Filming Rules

is the rule of thirds. If you don't know it, then let me quickly explain it.
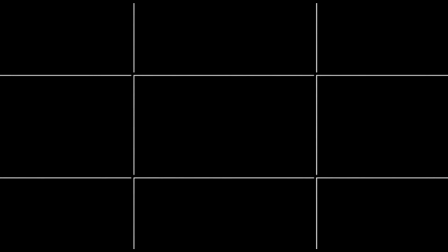4s
Rule of thirds is simply dividing the screen into 3 equal parts, vertically and horizontally, and then using those lines when framing your shots. What that means is that you should frame your subjects on those lines or in one of the third portions of the screen to avoid putting things dead center.
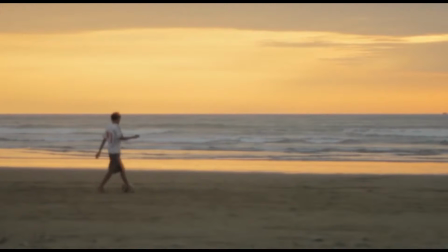21s
Like if you have a very clearly visible horizon line, instead of putting the horizon dead center,
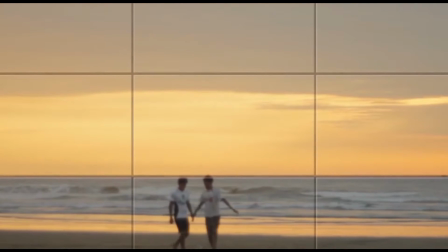26s
it's best to tilt up or down to have the horizon fall on one of the lines. This just makes the shot balanced a lot better.
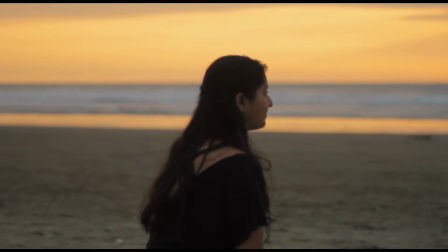37s
Same if you're framing a person. If you put the subject's head in the middle, like most people do when taking a vacation photo, then you get this.
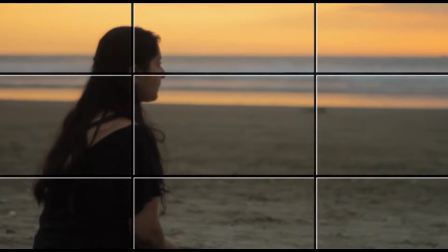44s
But if you quickly pan to place the subject on one of the lines and then tilt to have their head fall on the other line, then right away you get a well-balanced shot.
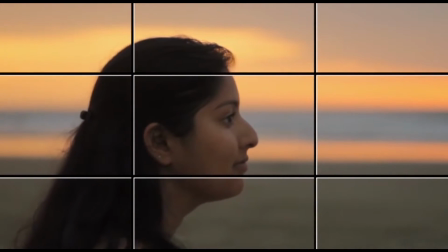52s
Again, just because it's called the rule of thirds doesn't mean it's an actual rule that you always have to follow.
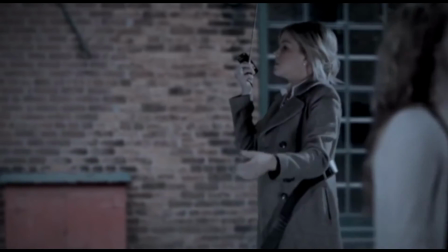58s
There's many exceptions where, for example, this doesn't apply.
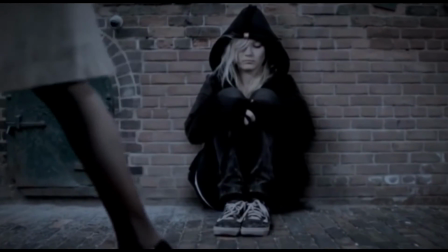62s
Like if you're trying to show the importance of your subject and stress the fact that they are actually the center of attention,
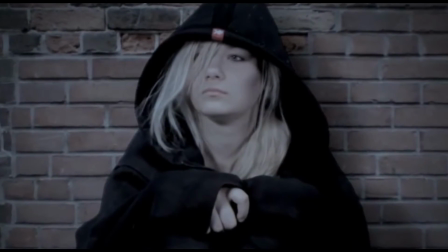69s
in which case you would frame them in the middle like you see here.
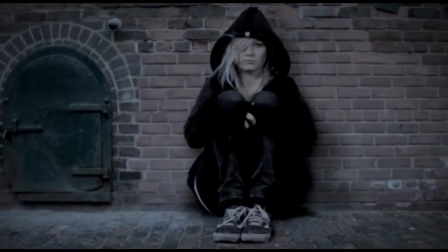72s
This is a shot from a music video I did where I wanted to switch the viewer's attention from the first girl with the umbrella to the homeless girl.
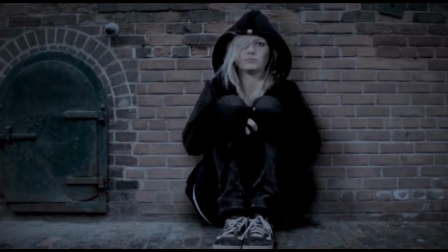80s
But even here you see that I keep her head on the top line, because if I were to keep it completely dead center, then we'd end up with a lot of empty and pointless space above her head. Going back to our scene with the 2 girls talking,
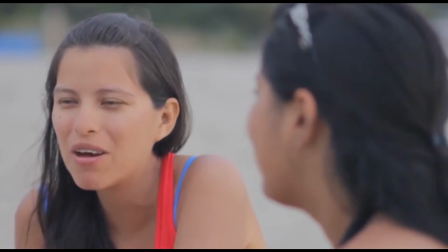93s
a lot of people make mistake by framing both subjects dead center in over the shoulder shots like these.
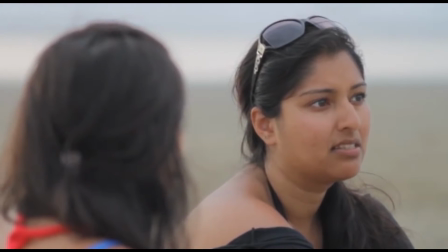99s
The reason why this doesn't work is because you end up with seeing the back of the head of one of your subjects.
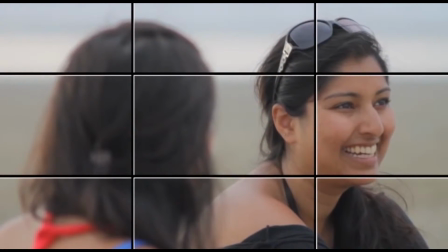105s
In this type of a shot,
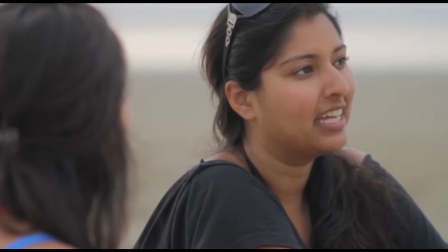106s
it's better to give 2/3 of the shot to the main subject by moving the camera over a bit and then framing the less important subject in only 1/3 of the frame.
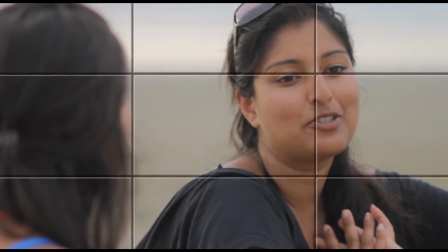115s
And also to pan down so the subject's eyes fall on the top line. This way we eliminate the empty space above their head.
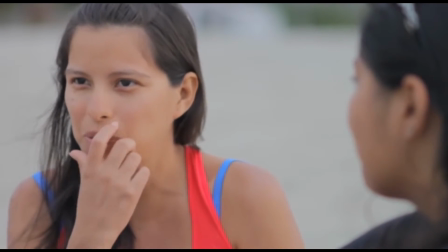122s
We do the same thing in the other angle. As you can see, it's a small difference, but it makes the shots look a lot more balanced.
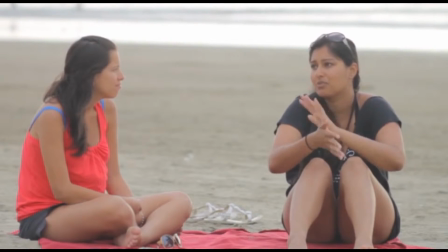130s
Another thing to know before you attempt to set up a scene is what effects you get with different types of lenses.
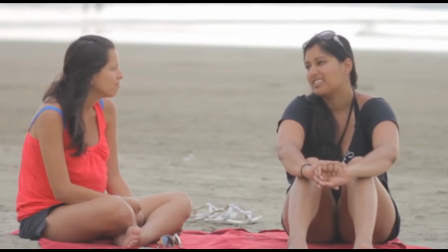136s
Like how depth of field or perspective is affected when using long telephoto lenses versus wide-angle lenses. You can learn more about that by watching my previous tutorial.
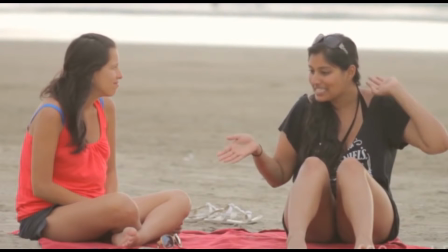150s
In short though, long lenses such as this 100mm I'm using here has a tendency to make your shots look compressed.
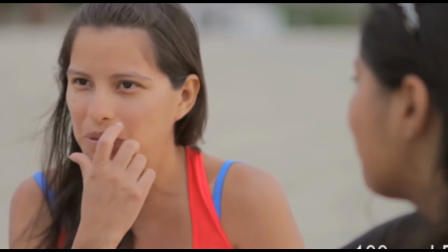157s
Things that are in the background seem larger or closer when compared to your subject,
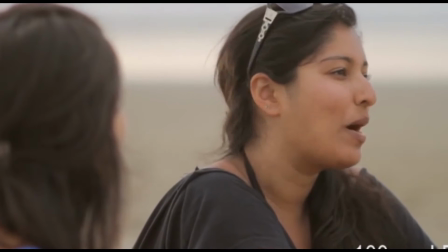161s
and it's also easy to hide the surroundings with a long lens since you're only showing a small portion of the background.
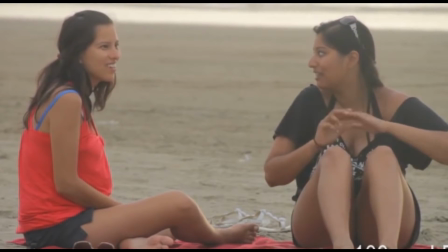168s
That way you can make the shots be more about your subjects and not where they actually are.
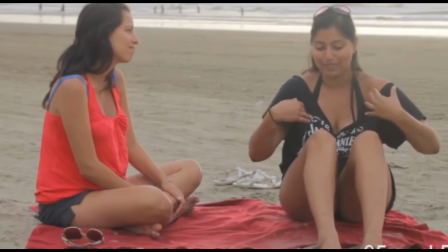173s
As opposed to wide-angle lenses such as this 35mm I'm using here. You right away get a sense of where the scene is taking place.
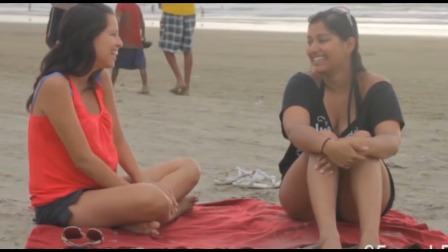181s
The framing of the subjects doesn't change here. We still see the girls full frame in both versions, but the perspective changes, and along with it the mood of the shot.
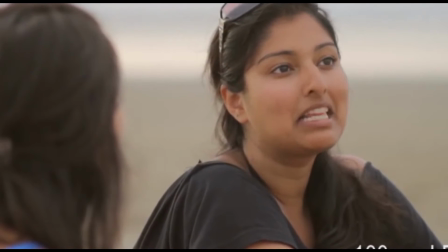190s
Also, when we use the long lenses in the close-up over the shoulder shots, it tends to make the 2 girls look like they're a lot closer to each other.
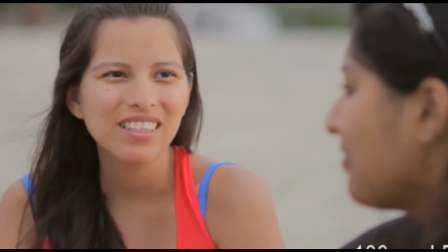198s
It makes them feel more intimate since all we really see are the girls.
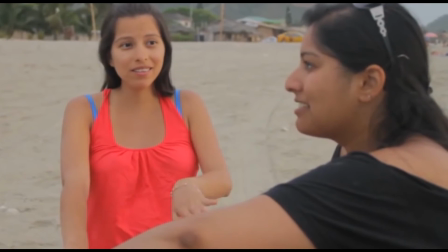203s
But if we were to again use the 35mm lens, then the shot looks a lot more relaxed and natural,
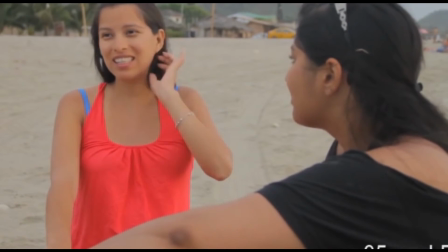208s
since the 35mm lens on a 35mm image sensor more or less matches the perspective of human eye,
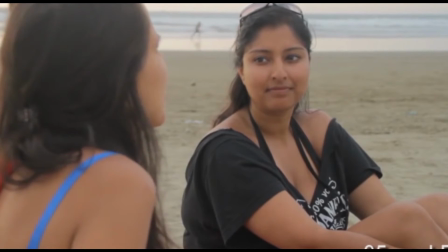216s
which is not the case when shooting with a long lens. So as you can see, lens choices can drastically affect the mood of your shots.
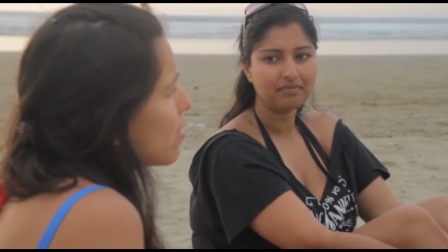224s
But unfortunately, a lot of the times I see people make mistakes where they switch from one angle to the other angle where they use completely different lenses,
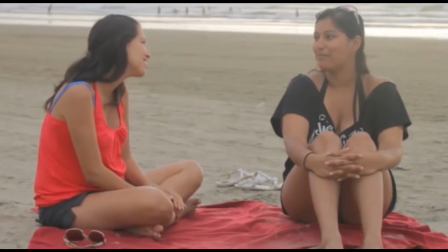232s
and because of that they suddenly change the mood of the scene.